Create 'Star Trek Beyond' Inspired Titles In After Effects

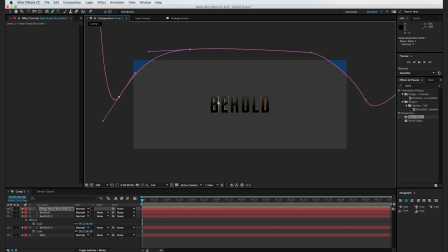And we're just creating this kind of simple cutout shape here. I'm going to go ahead and feather it out and we'll drop it behind the text. And let's go ahead and make one more new solid and we'll call this vignette.
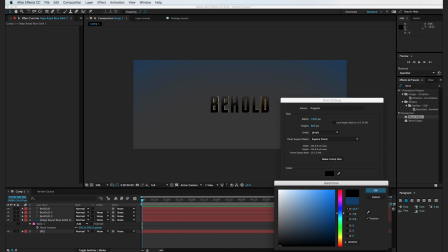And instead of blue, I actually want it to be black and hit OK and OK.
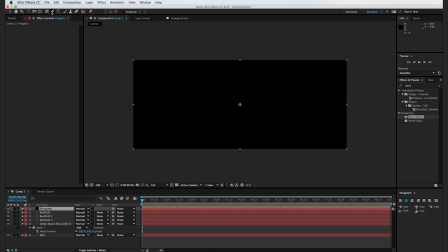And in a similar fashion, we're going to kind of cut out the edges, but this time we're going to cut it a little more closer to the edge to where there's just a small little triangle cutting out here from the edge.
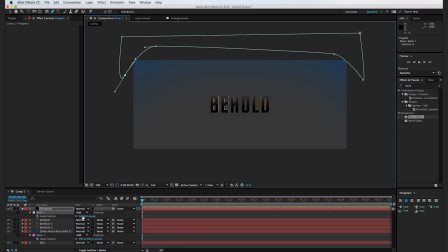And we'll go ahead and cut that out and feather out the edge. Perfect. And I'm going to drop it below our text. All right. So the next thing I want to do is kind of create a cloud background. And what this is going to do is just make it look a little more organic behind our text.
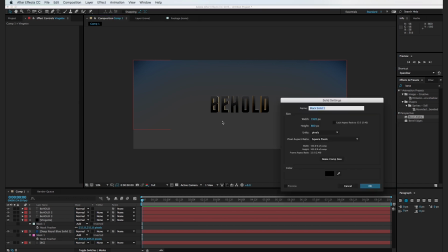And so to do that, I'm going to hit Command Y to create a new solid, and we'll call this cloud and hit OK.
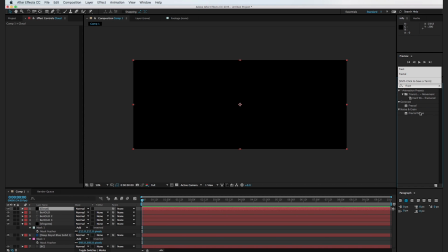So I'm going to add in a fractal noise effect. And let's turn down the contrast to about 30.
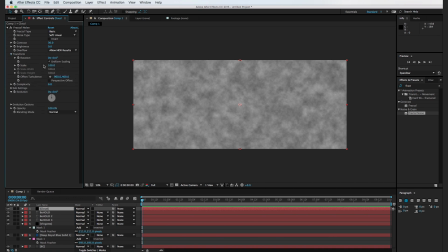Cool, and I'm going to turn down the scale just a little bit. Maybe it's right about there. What is that, about 82? And let's go ahead and mask out the clouds here. So I don't actually want it to show up on the edges. I just want it to be on the center area here.
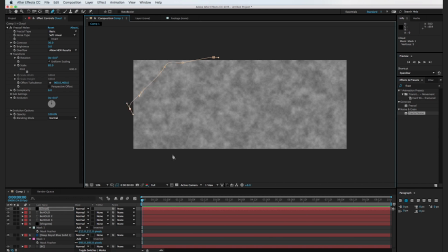So I'm just going to kind of create a real rough mask. And I want to make sure that it's not perfectly elliptical. I want it to be a little rough. And this will just kind of make it seem a little bit more organic. And so I hit the F key for mask feather. And we're just going to feather out the edges just a little bit.
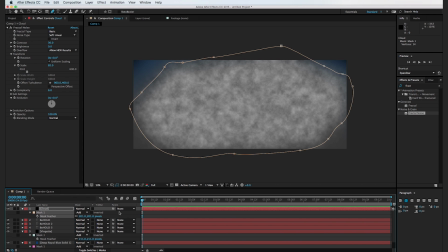Maybe right about there. So we're feathered out at about 200 and click away. So let's go ahead and drag the clouds below our vignette and blue solid here. And the last thing we want to do is add in the orange. So I'm going to hit Command Y to create a new solid.
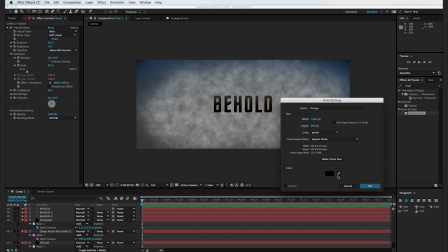We'll call this orange and let's select just an orange color here.
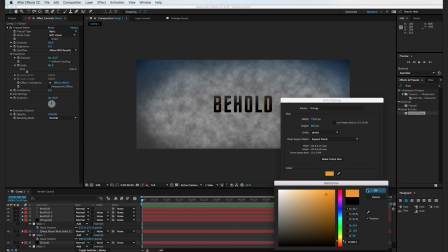Maybe about there, hit OK and OK.
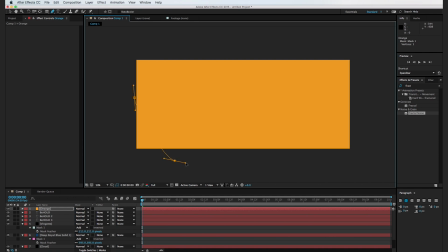And just like before, we're going to cut out the corners, but this time it's going to be the bottom corners that poke through.
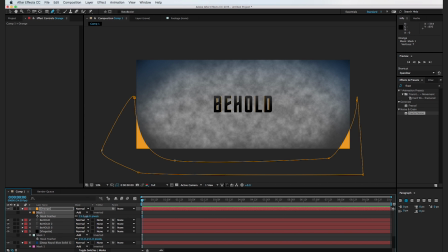There we go. And we can hit F and feather it out just a little bit. Cool.
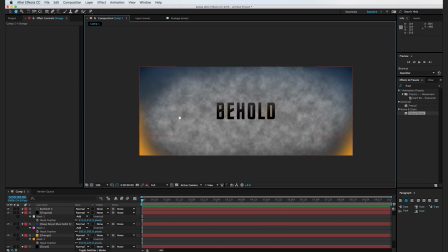And go ahead and drag it below the blue and the vignette. So the next thing we're going to do is go to Layer, New Adjustment Layer.
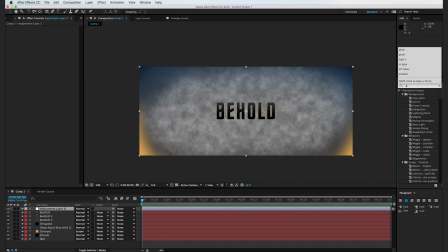And we're going to bring in a glow effect.
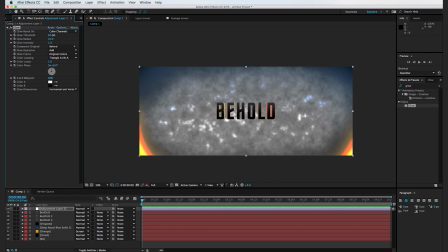So let's go ahead and adjust the threshold of this glow here.
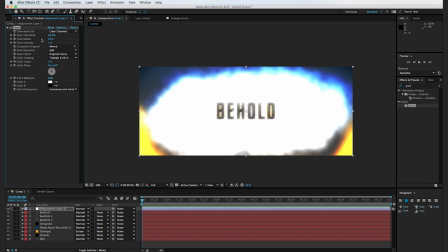We basically want the background to be completely blown out, but we don't want it to be too much, but we do want it to look a little bit like the Star Trek titles here.
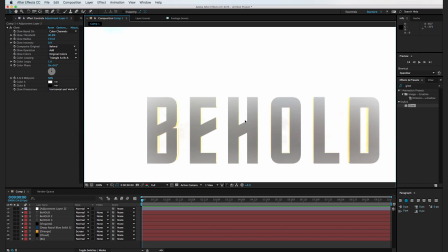And that's looking good. What I'm really looking for here is I want to make sure that's bleeding over our text here.
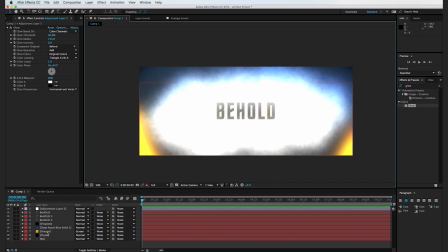That's looking good. And I'll tell you what, let's go ahead and grab this orange outline and let's move it above our adjustment layer. So basically now it's just affecting the blue layers and not the orange layers. And I think this just helps preserve the colors a little bit better.
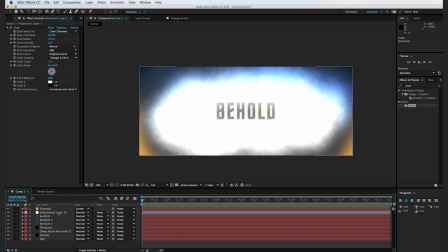So before we go any further, I'm gonna set our transfer mode for our orange layer here to vivid light. And this is just gonna make it to where it's just interacting with the background in a little bit more of a unique and organic way.
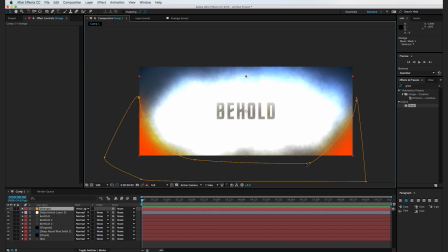And the cool thing about After Effects is we can go in and change the color at any time. So we can just kind of feather this out maybe a little bit more.
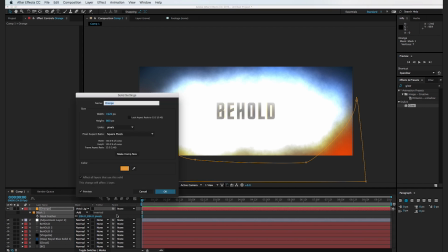And I'm going to hit Shift Command Y. And that's actually going to allow me to change the color of this orange layer here.
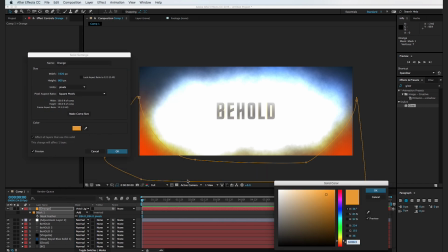And you can see, obviously, this is a little too red. We actually want it to be a little bit more of a brighter orange.
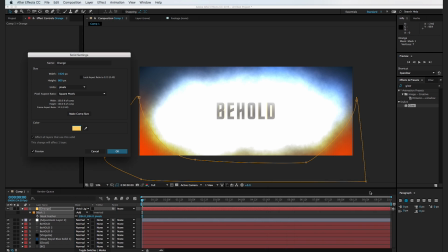So we can actually just go in and change it. Hit OK and OK, and it'll completely change the color. So now it's a little bit more like the Star Trek titles. Cool.